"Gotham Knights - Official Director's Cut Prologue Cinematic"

Hi there. Welcome to Director's Commentary for the prologue for Gotham Knights. My name is Wilson Mui and I'm the Cinemax Director at WB Games Montreal. The prologue was quite the storytelling challenge as we needed to say goodbye to Bruce and welcome the Batman family into the fray, all while exploring the aftermath of Bruce's death. I'd like to explore with you some of the behind-the-scenes concepts and storyboards for this very epic cinematic sequence in our game.
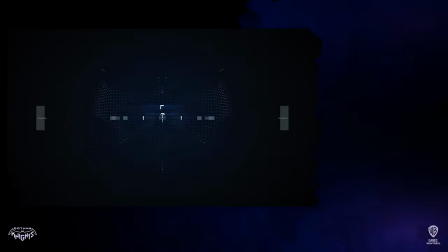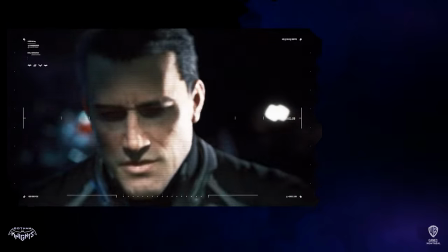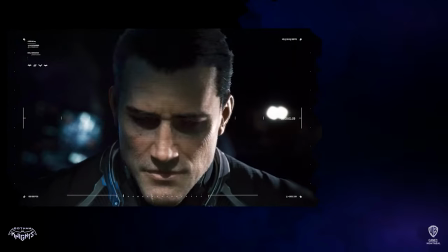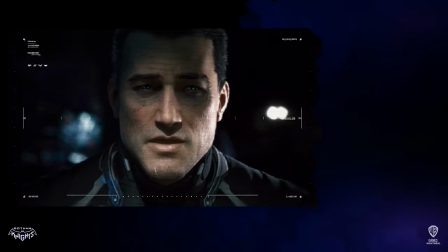If you're watching this, I'm dead.
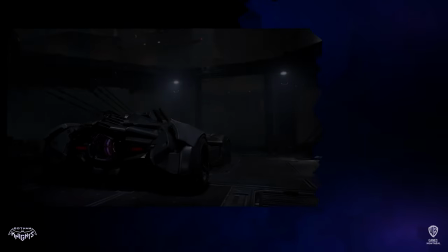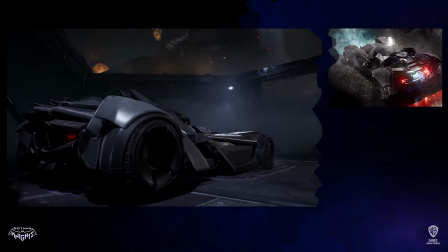After intercepting the Code Black message, our establishing beauty shot teases the viewer with our version of the Batcave, complete with the redesigned Batmobile.
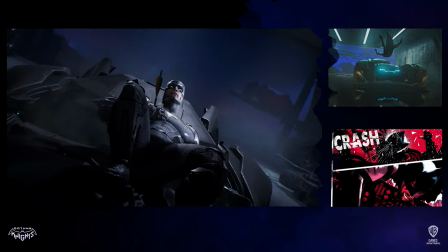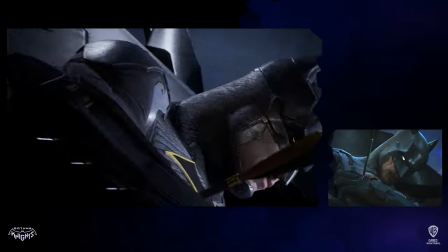As Batman staggers off the Batmobile, you can even catch glimpses of some of the vehicles in his garage, including the prototype of the Batcycle on the hoist.
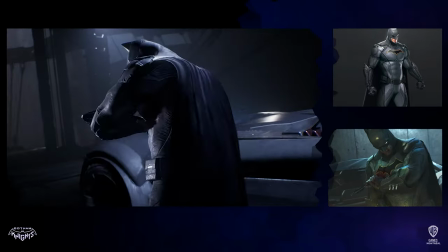We work together with the super talented Ben McCurry to craft the epic score for the prologue,
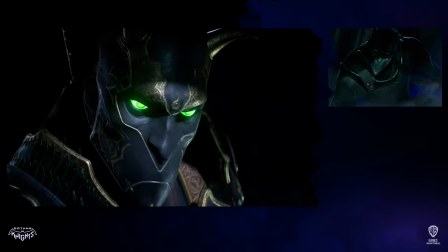with a central theme for Batman throughout the sequence.
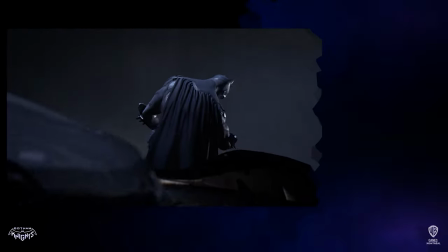The initial beats reflect Batman's heartbeat before he pulls out the arrow, setting the mood right from the start.
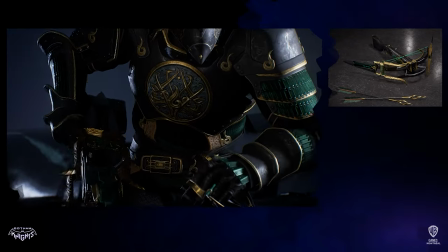With a demonic-shaped mask, the assassin bears an ornate emblem on his armor,
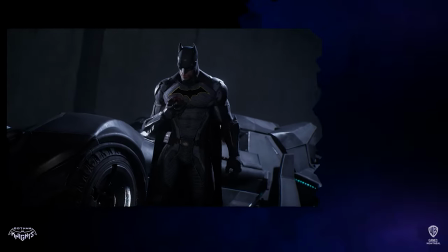identifying him as a member of the League of Shadows, an ancient and secret society with a long history with Batman.
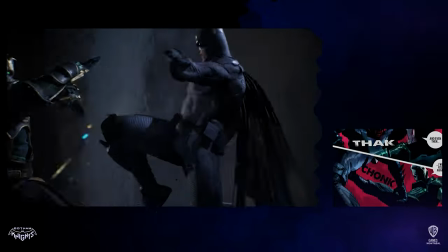We worked with our stunt coordinator, Darren Ross and his team from L.A., to work on the epic choreography for the entire fight sequence.
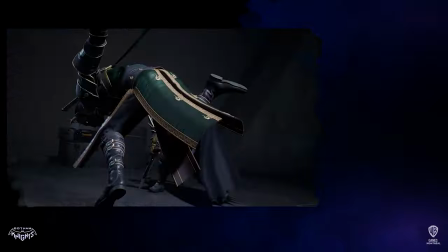It was key to establish that this was not a fight that Batman was going to win.
You spent years trying to fight this war.
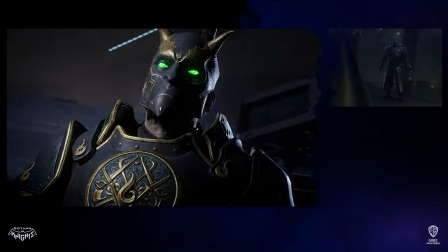And for what? Corruption still flourishes in Gotham, lurking in every shadow.
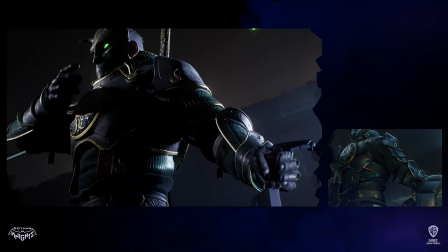You don't need that mask. I know it's you, Ra's al Ghul.
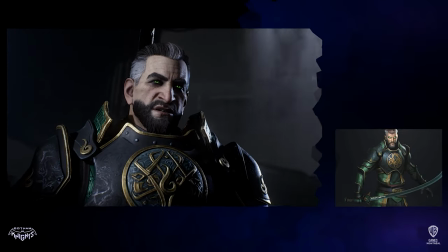You love this blasphemy, this sacrilege.
The reveal of Ra's al Ghul brings a familiar face to Batman.
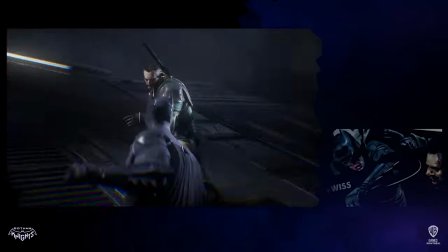During this fight sequence,
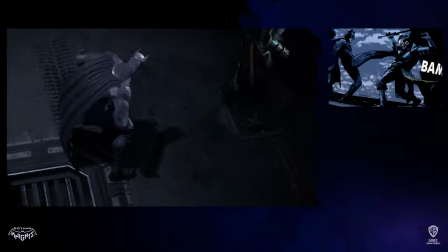we brought back some of Batman's signature moves including his cape shield and cape deflection as he temporarily disables Ra's al Ghul with a flashbang from his utility belt.
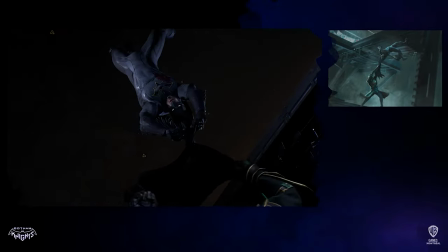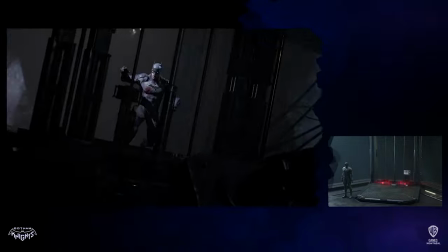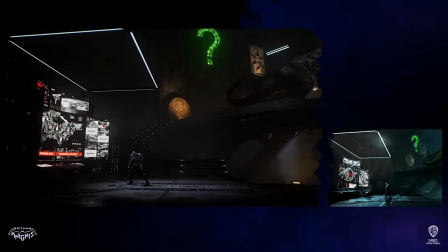As an homage to comics and films, you will see signature elements of the Batcave, including the T-Rex statue, Two-Face's coin, the Riddler statue, and the Joker's card.
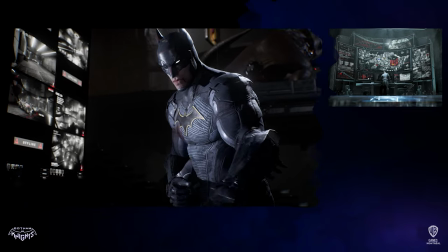The reveal of the Batcomputer has a lot of information on screen. If you look closely, we tease the Batman family as we see them fighting crime in Gotham City.
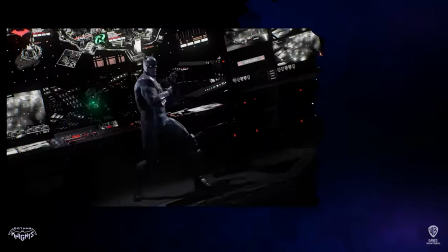Unknown to Batman at the time, the shurikens are embedded with bombs that are time to detonate after impact.
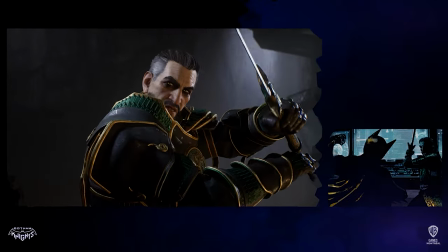I'm coming to help you. I'll deal with you myself.
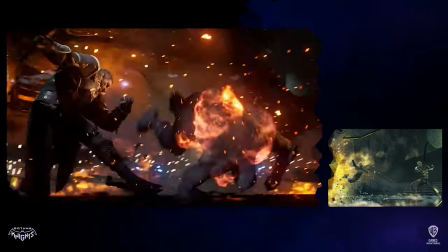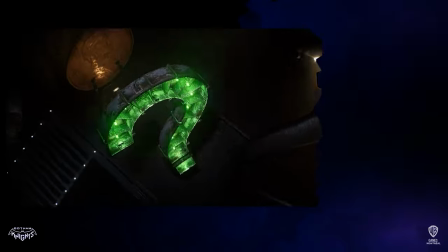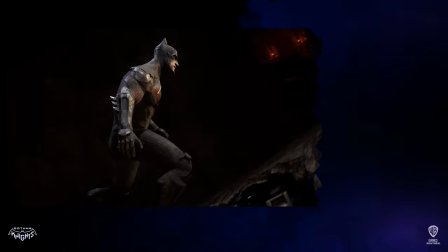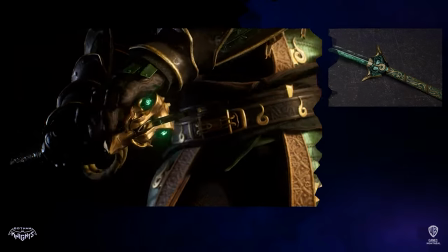The unique design of Raisha's sword is accompanied by a rope attachment that once connected together, allows for a broader strike range.
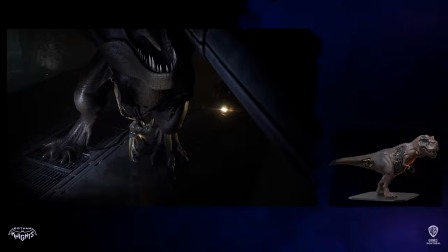Notice the encrusted jewels lighting up as it connects, teasing his internal Lazarus power which you can channel, making him more powerful.
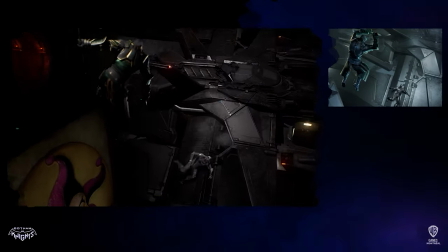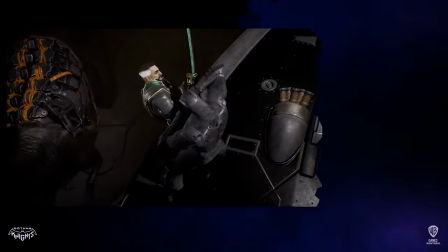Built for hand-to-hand combat, Batman's suit has powdered limbs for blocking with a light interior for mobility, perfect for an older Batman who is still at the top of his fighting game.
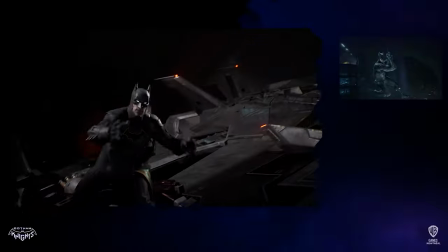The fight atop the Batwing served several purposes.